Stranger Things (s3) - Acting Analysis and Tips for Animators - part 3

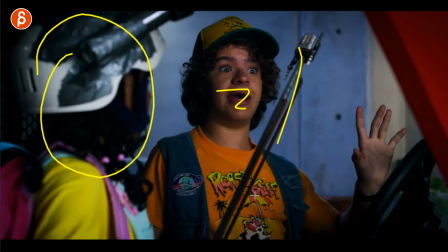4:00 So this could be whatever regular line but because your second character has this It can add opportunity to your character to this character to
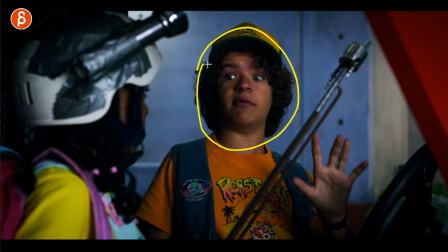4:08 change their acting to change something where the lip sync just happens to be there And it's still delivering their line But this is something a bit more interesting a
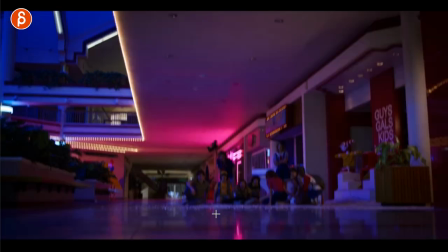4:15 bit more entertaining than it was before now switching gears to cameras And of course we're on part three is the spoilers But don't forget if you have
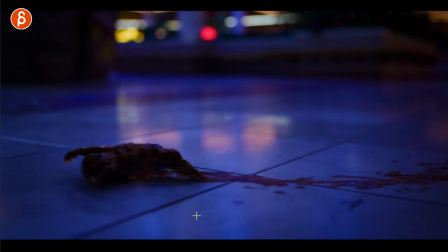4:23 a character that goes at say in this case screen left and you want a surprise You want to make sure that the character the creature of
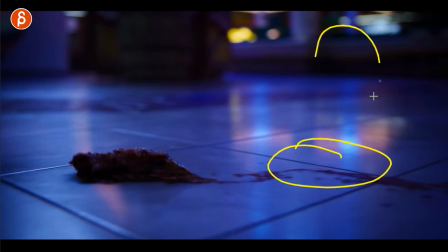4:30 it is is leading the frame So you wouldn't want your creature here usually if a character is here looking right to left and talking you want some Room here some headspace so there's a bit more comfortable room and makes those more comfortable for the audience And in this case you don't want to
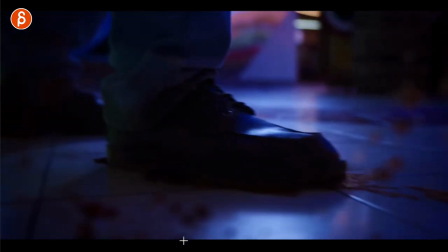4:44 do that You want to cut this a bit shorter so that your foot comes in as a surprise Just kind of throwing it out there if
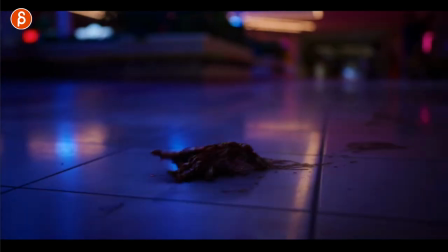4:50 you do have a creature Maybe this is your creature shot and maybe this is what you want to do Maybe you have a weird looking creature and
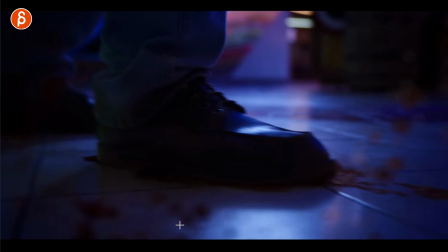4:55 you want to add an end button where the creature gets stomped on or not or maybe something else falls down or maybe a big piece of meat in that creature.
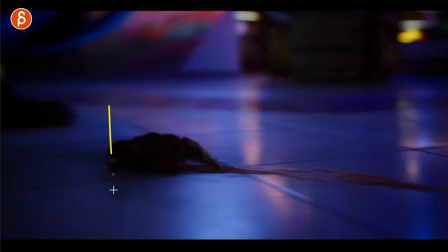5:02 Oh, finally I can eat. Whatever you want to do if there is a surprise, make sure that your character leads the camera so that surprise is a bit more effective.
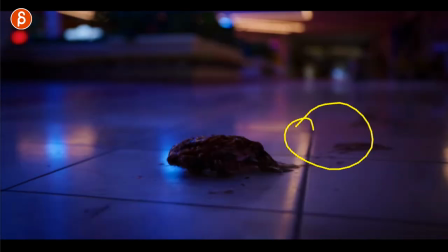5:11 Because again, if your character would be as pretend here, it would take a lot longer for that foot to come in and it would ruin the surprise.
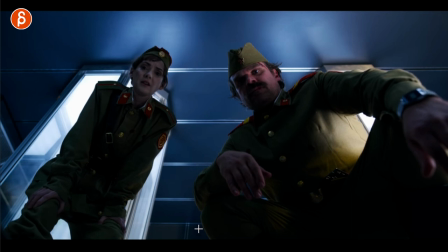5:17 Going back to timing, I love how this character stops and exits. So like they talk, right? You got the normal senior, they say something. and I love this here. Waits and that quick turn.
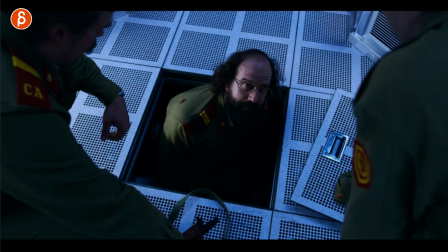5:29 It's so good. I love that timing change. Slow, wait, quick exit. It's something small but you know all that stuff to me just adds to the comedy. It's just a great great sense of timing there of holding that and doing a quick exit.
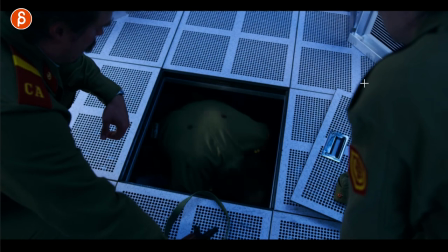5:45 It might just be me but I love this.
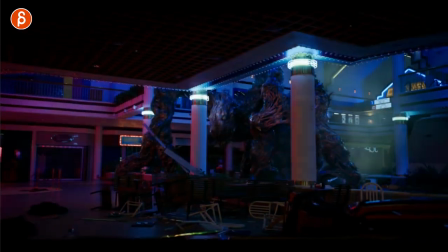5:47 Going back to camera and character introduction but also kind of using the space of a scene to show off multiple things or in this case you can show
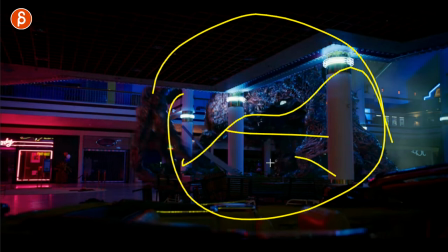5:54 off full body of whatever it is right creature a robot a human multiple humans whatever it is but you have a good view of the
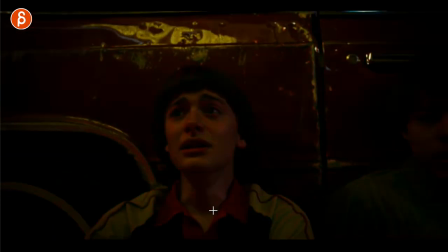6:03 whole thing and then as the camera goes down and tilts down could be on a dolly or a track or a crane whatever it is right
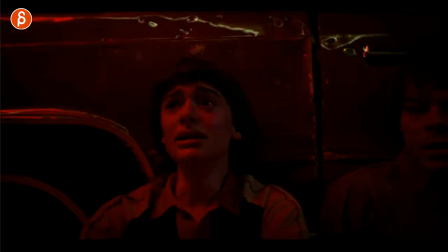6:10 not on track but on the crane going down now you can reveal the close-up of characters who are reacting to this right so this could also
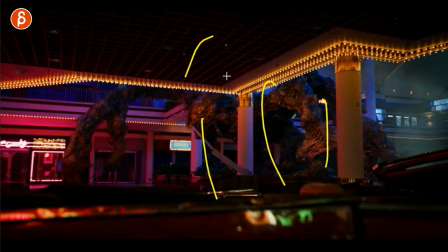6:17 be I don't know, maybe there are two characters, they're walking, saying something, and as the camera goes down,
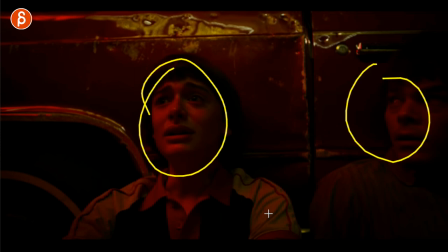6:23 it reveals people that are hiding and they're laughing and giggling because they're listening to whatever this conversation is.
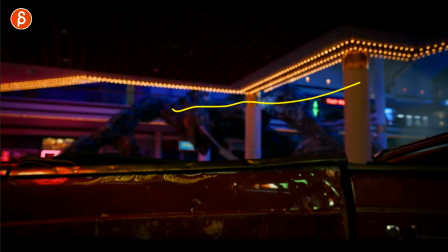6:28 Again, you can change this to whatever you want to do,
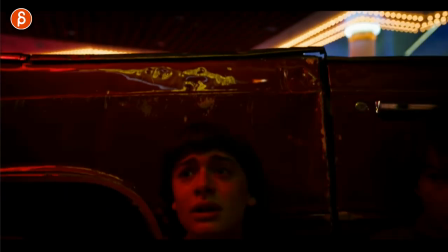6:30 but it's like the idea of combining two things where you have a full body view and an into a more close-up, so you can show off multiple things,
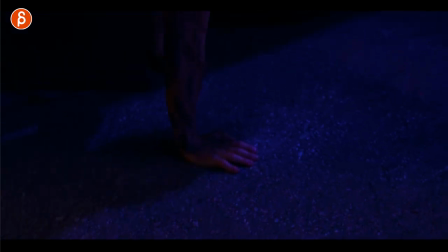6:38 right? Full body and more close-up stuff. Same idea here, and you've seen this example now in this show multiple times now that you have a prop, be it a door, and I've been multiple doors that I mentioned in this show,
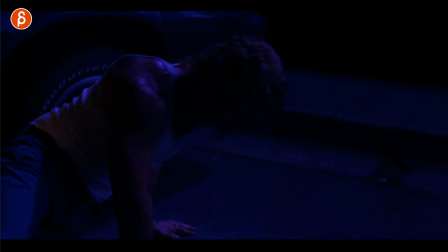6:47 at first you have a hand and then you have more and it reveals the full character and this could be again this could be an interesting exercise of
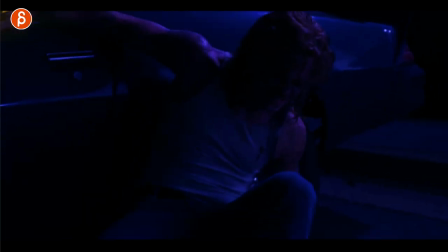6:55 well character has to stand up right so frequently in in school exercise you have a sit down you have a stand up and if you
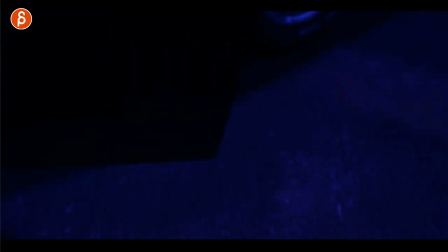7:02 want to make this a bit more complex you want to make this a bit more difficult well the stand-up assignment could be exaggerated into this you have this where you show off you know all the complexities of someone crawling being in pain.
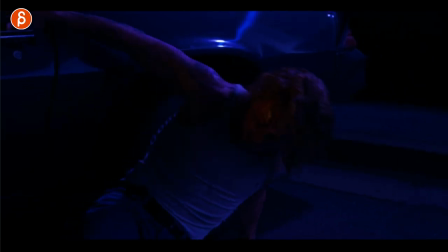7:16 I don't know if you have to close this door but you know gets up here I mean I guess he has to close it to hold on to this but again
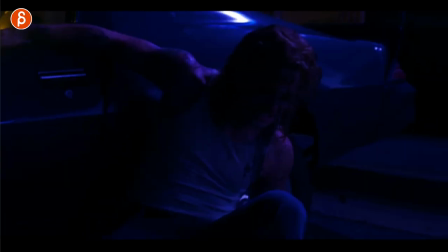7:21 this is technically still the exercise of standing up but you can use the car to help you do this.
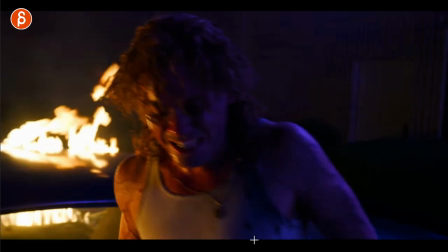7:27 You just make this much more dramatic instead of just an exercise if you have the opportunity or your teacher tells you it's okay to exaggerate this and not just have a simple you know character sitting and standing up whatever the exercise is. boom that is it's part three of stranger things season three i hope you've watched this show otherwise spoilers with all the stuff that i've shown in part one two and three as always if you have other things you saw in the show and you want to comment on this comments are open i would love to know what you thought about the show maybe this is just me maybe the things that i'm showing this is just me but maybe you want to point some other scenes out that were awesome to you let me know in the comments comments are open and that's it there you go i'm gonna say goodbye and if you like this like and subscribe. You know the whole thing. If you want to subscribe, it's totally up to you.